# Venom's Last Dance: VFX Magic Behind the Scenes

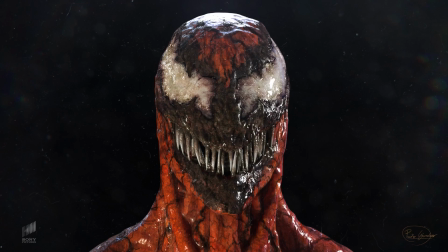The visual effects team experimented with different lighting setups to create a sense of atmosphere and mood.
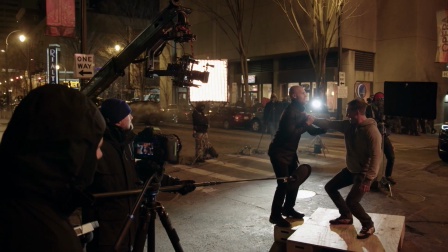A digital double of Tom Hardy was created to portray Venom in certain scenes.
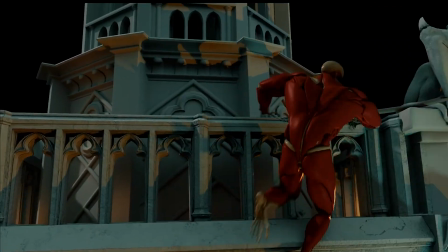This allowed the visual effects team to create more complex and dynamic shots without relying solely on practical effects.
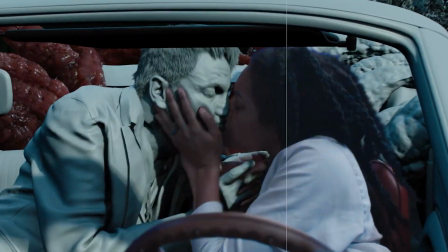Over 50 digital doubles were created with costume variations for the critical actors in the film.
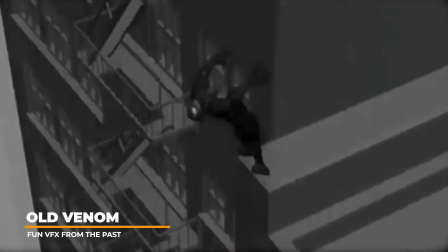Prior to his own solo films, Venom appeared theatrically in 2007 in Sam Raimi's final installment, Spider-Man 3.
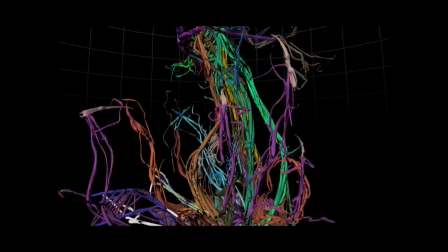It's interesting to look back at how limited visual effects were at the time and what they were able to accomplish compared to today's take on the character.
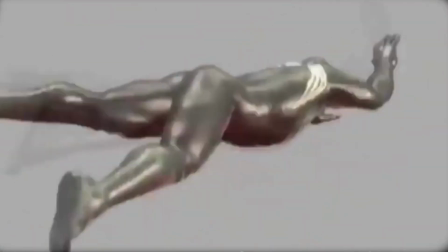Venom animation tests showed how the animators were trying to capture his movements like big cats, such as tigers, panthers, and cheetahs.
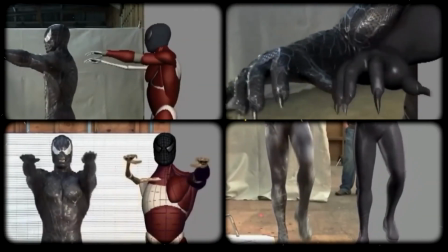They created musculature deformations in the 3D mesh to try and convey realism which was state of the art at the time.
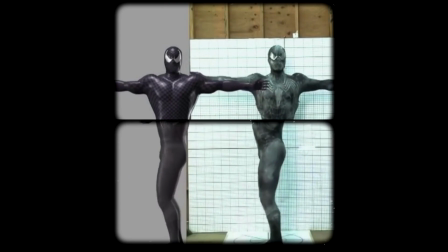Animation tests were created to test the CG model and for movements during production.
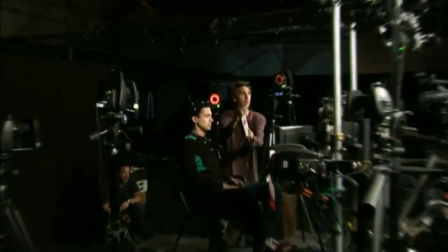Motion capture, 3D scanning,
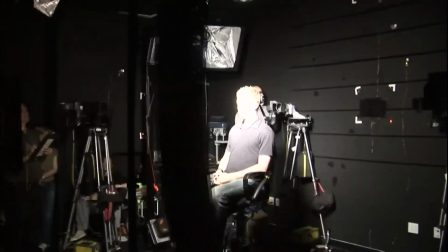and blue screen were all part of the workflow blending live action and 3D elements much like the modern day versions of the character today.
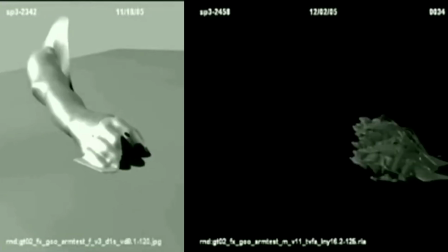Several elements were created completely in 3D. Early tests of the symbiotic goo were not approved by Sam Raimi as they were not menacing enough.
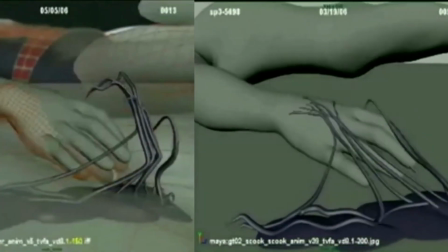So more tests were created that felt more handcrafted and were more hand animated to
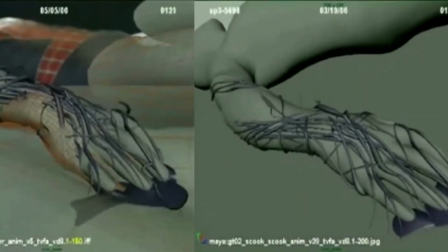capture the 3D elements and how they had more of an attacking action element to their movements.
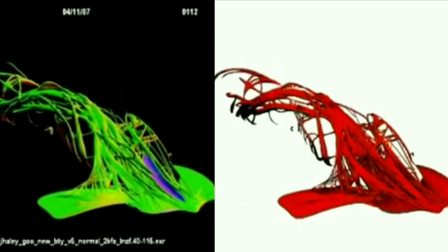Several tests were created by the animators to give more life to how the material latches on to Spider-Man and other characters in the film.
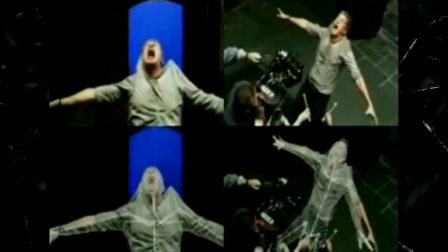These initial tests would move on to more advanced sequences based on the improved movements from the tests and grow in visual complexity.
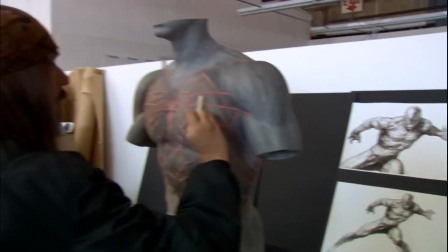We can see a lot of the traits from the early versions of Venom in movies that are carried on to the modern day
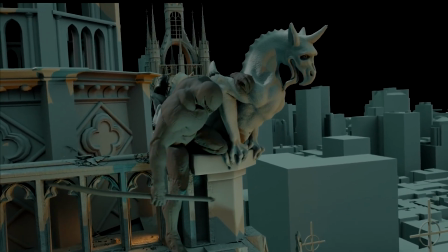installments and how they have been enhanced with modern day technology and better acting abilities.
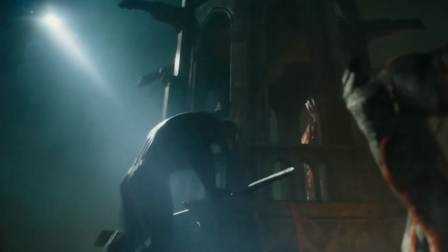Well that about wraps up this video on how the Venom movie franchise utilizes state-of-the-art visual effects tools such as Autodesk Maya to create some of the
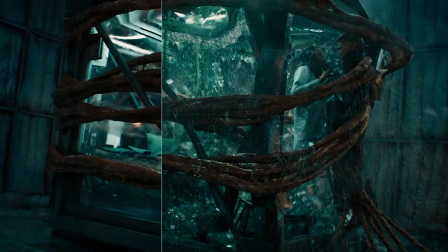most anticipated movie sequels time and time again and how state-of-the-art software workflows and practical effects are an important integral piece to
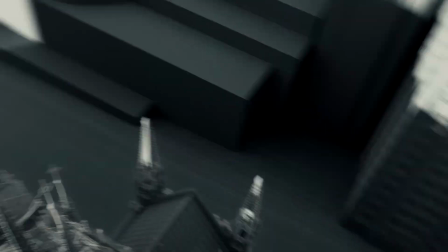the feature film creation process. All departments work together to bring something new to each installment of these franchises.
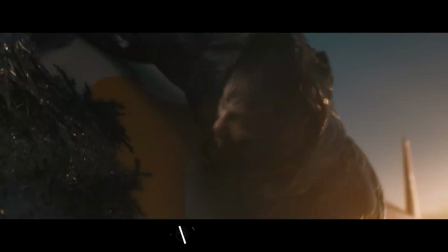The newest entry in the series looks better than ever. Will you be watching in theaters on release day?
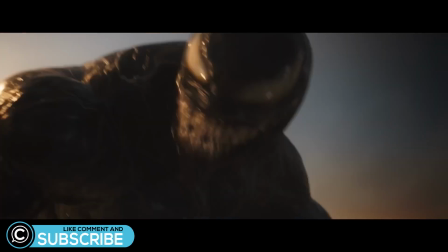Let us know your thoughts in the comments. And don't forget to like and subscribe, and we'll see you in the next one. Perfect!